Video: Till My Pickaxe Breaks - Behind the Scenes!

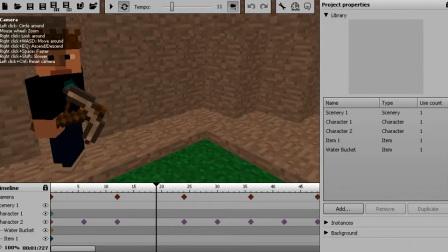2s
Hello everybody, this is the Pickaxe of Diamonds, and today we're going behind the scenes of Till My Pickaxe Breaks. So, right here I've got Minimator open, which is the program I use to make the animation. And, well, first of all, let's just play it.
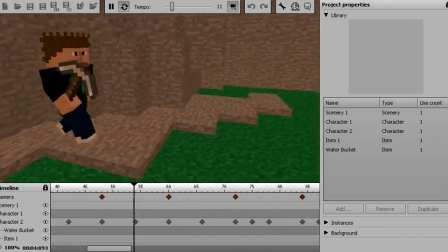20s
You'll notice it doesn't have the music because you can't actually add music within Minimator.
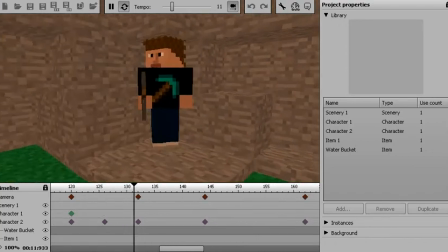25s
You have to do that within YouTube. And by the way, it's grass because, well, let me just show you.
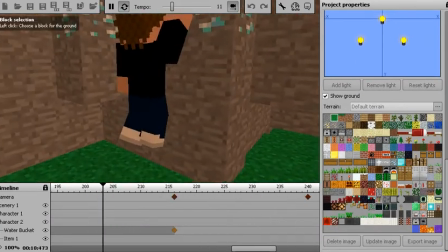34s
When you go down here, you have to pick a custom terrain for the animation.
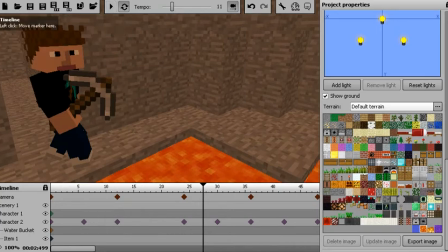41s
And there. Once you're done, it just starts playing itself over again. So, let's talk about the different keyframes.
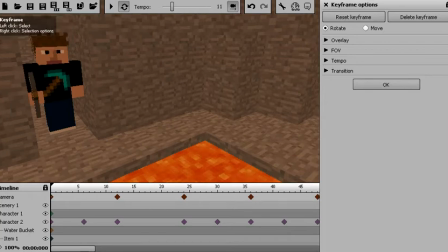47s
Keyframes are the keys to an animation. So, basically, you can set a keyframe by clicking on any point in this animation.
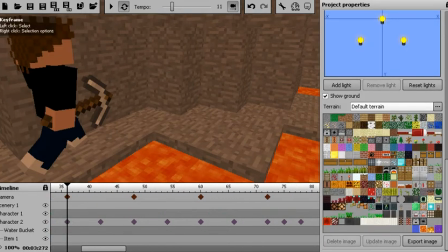59s
These, for example, are the camera keyframes, and they take you through the entire animation.
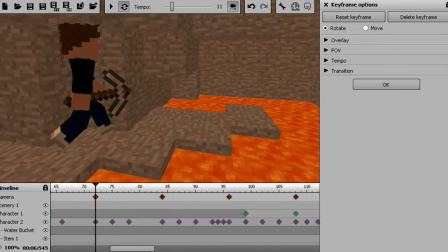67s
And when you move from one to the next, they automatically
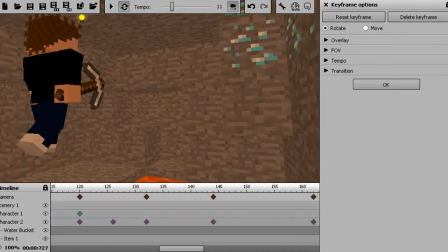76s
smoothly move to the next keyframe, which is great, unless you have some other options.
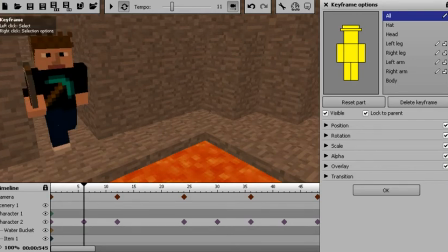83s
And this character 2, that's me. There's a whole bunch of different keyframes, and it's very specific actually.
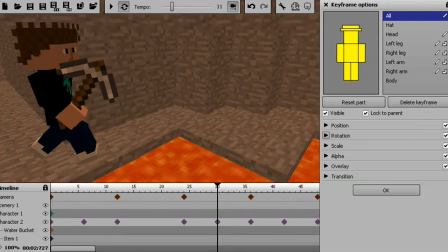94s
For each of the different body parts, there's different rotations.
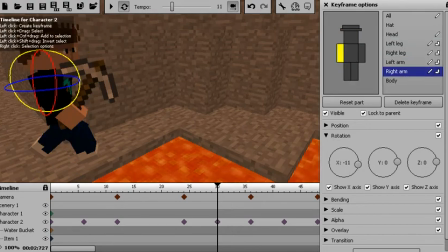103s
Very specific rotations that make it look like you're walking.
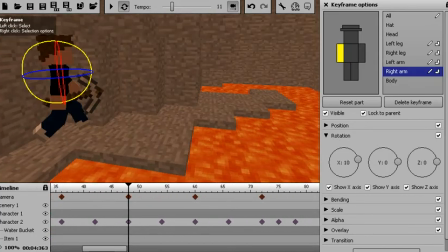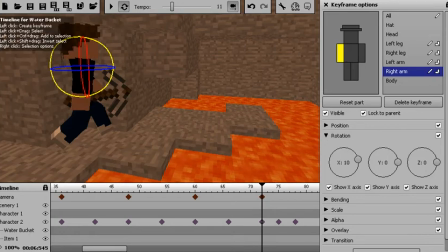115s
It's funny how each of these have seemingly the same position, but it still works out.
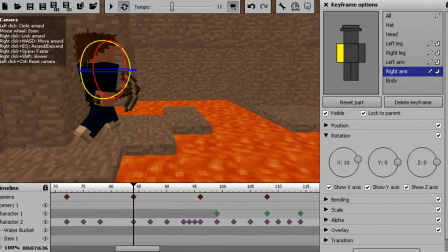125s
And here, maybe I should have actually had him turn and then walk and then turn again, but this still worked out.
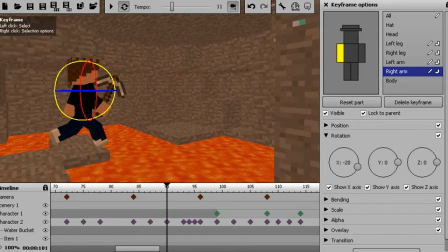132s
Oh, and yes, the jump. That was actually kind of a hard thing to make, because it has to be exactly the right position, or it just looks like he goes up and then he sort of glides down.
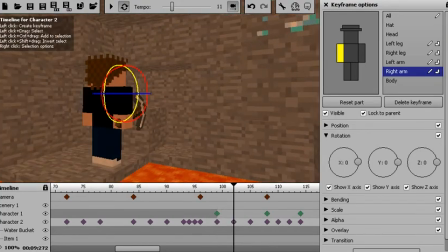146s
Tried to make this look realistic. And by the way, this one is the creeper,
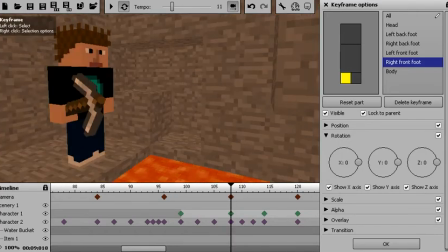152s
which is why it's green, and that's when it actually appears, and then it starts walking toward.
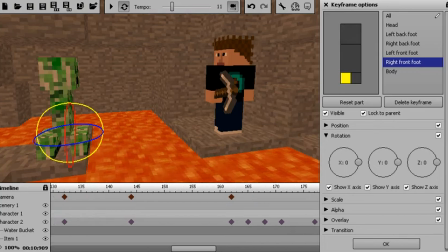161s
I actually had it appear later in the animation. I was going to have it appear at the beginning because then I could have it follow him, but I just wanted you not to know that there was a creeper following him, so that's pretty much it.
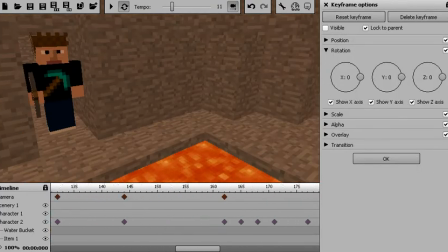177s
In the water bucket, it's invisible at the beginning, but right here, that's when it's shown,
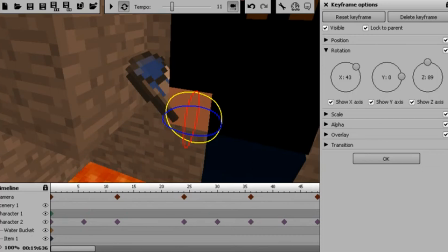183s
and then he releases it in actual Minecraft to kill the creeper by pouring it over the lava. So, I actually built this in real life, well, not real life, but in Minecraft,
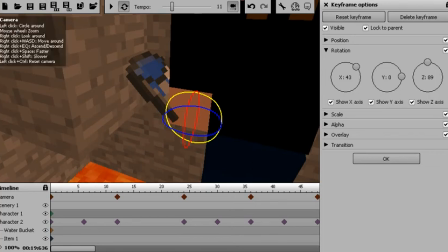198s
and I actually transferred the schematic over to Minimator.
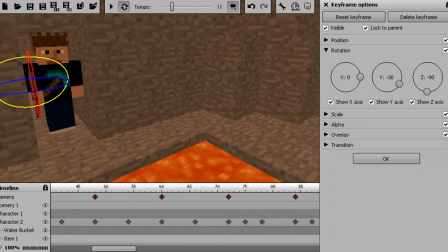205s
And by the way, this item 1 is the pickaxe. It pretty much stays locked to me for the whole animation. And also, let me just show you something.
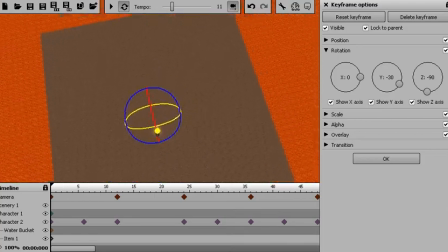219s
This is pretty much the area of the world that I cut out to drag into the animation.
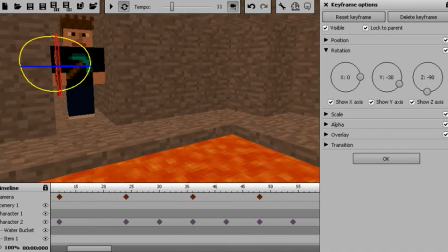227s
And that's pretty much it for the Minimator side. And I really don't know what else to show you, so I guess we'll start heading into the Minecraft side.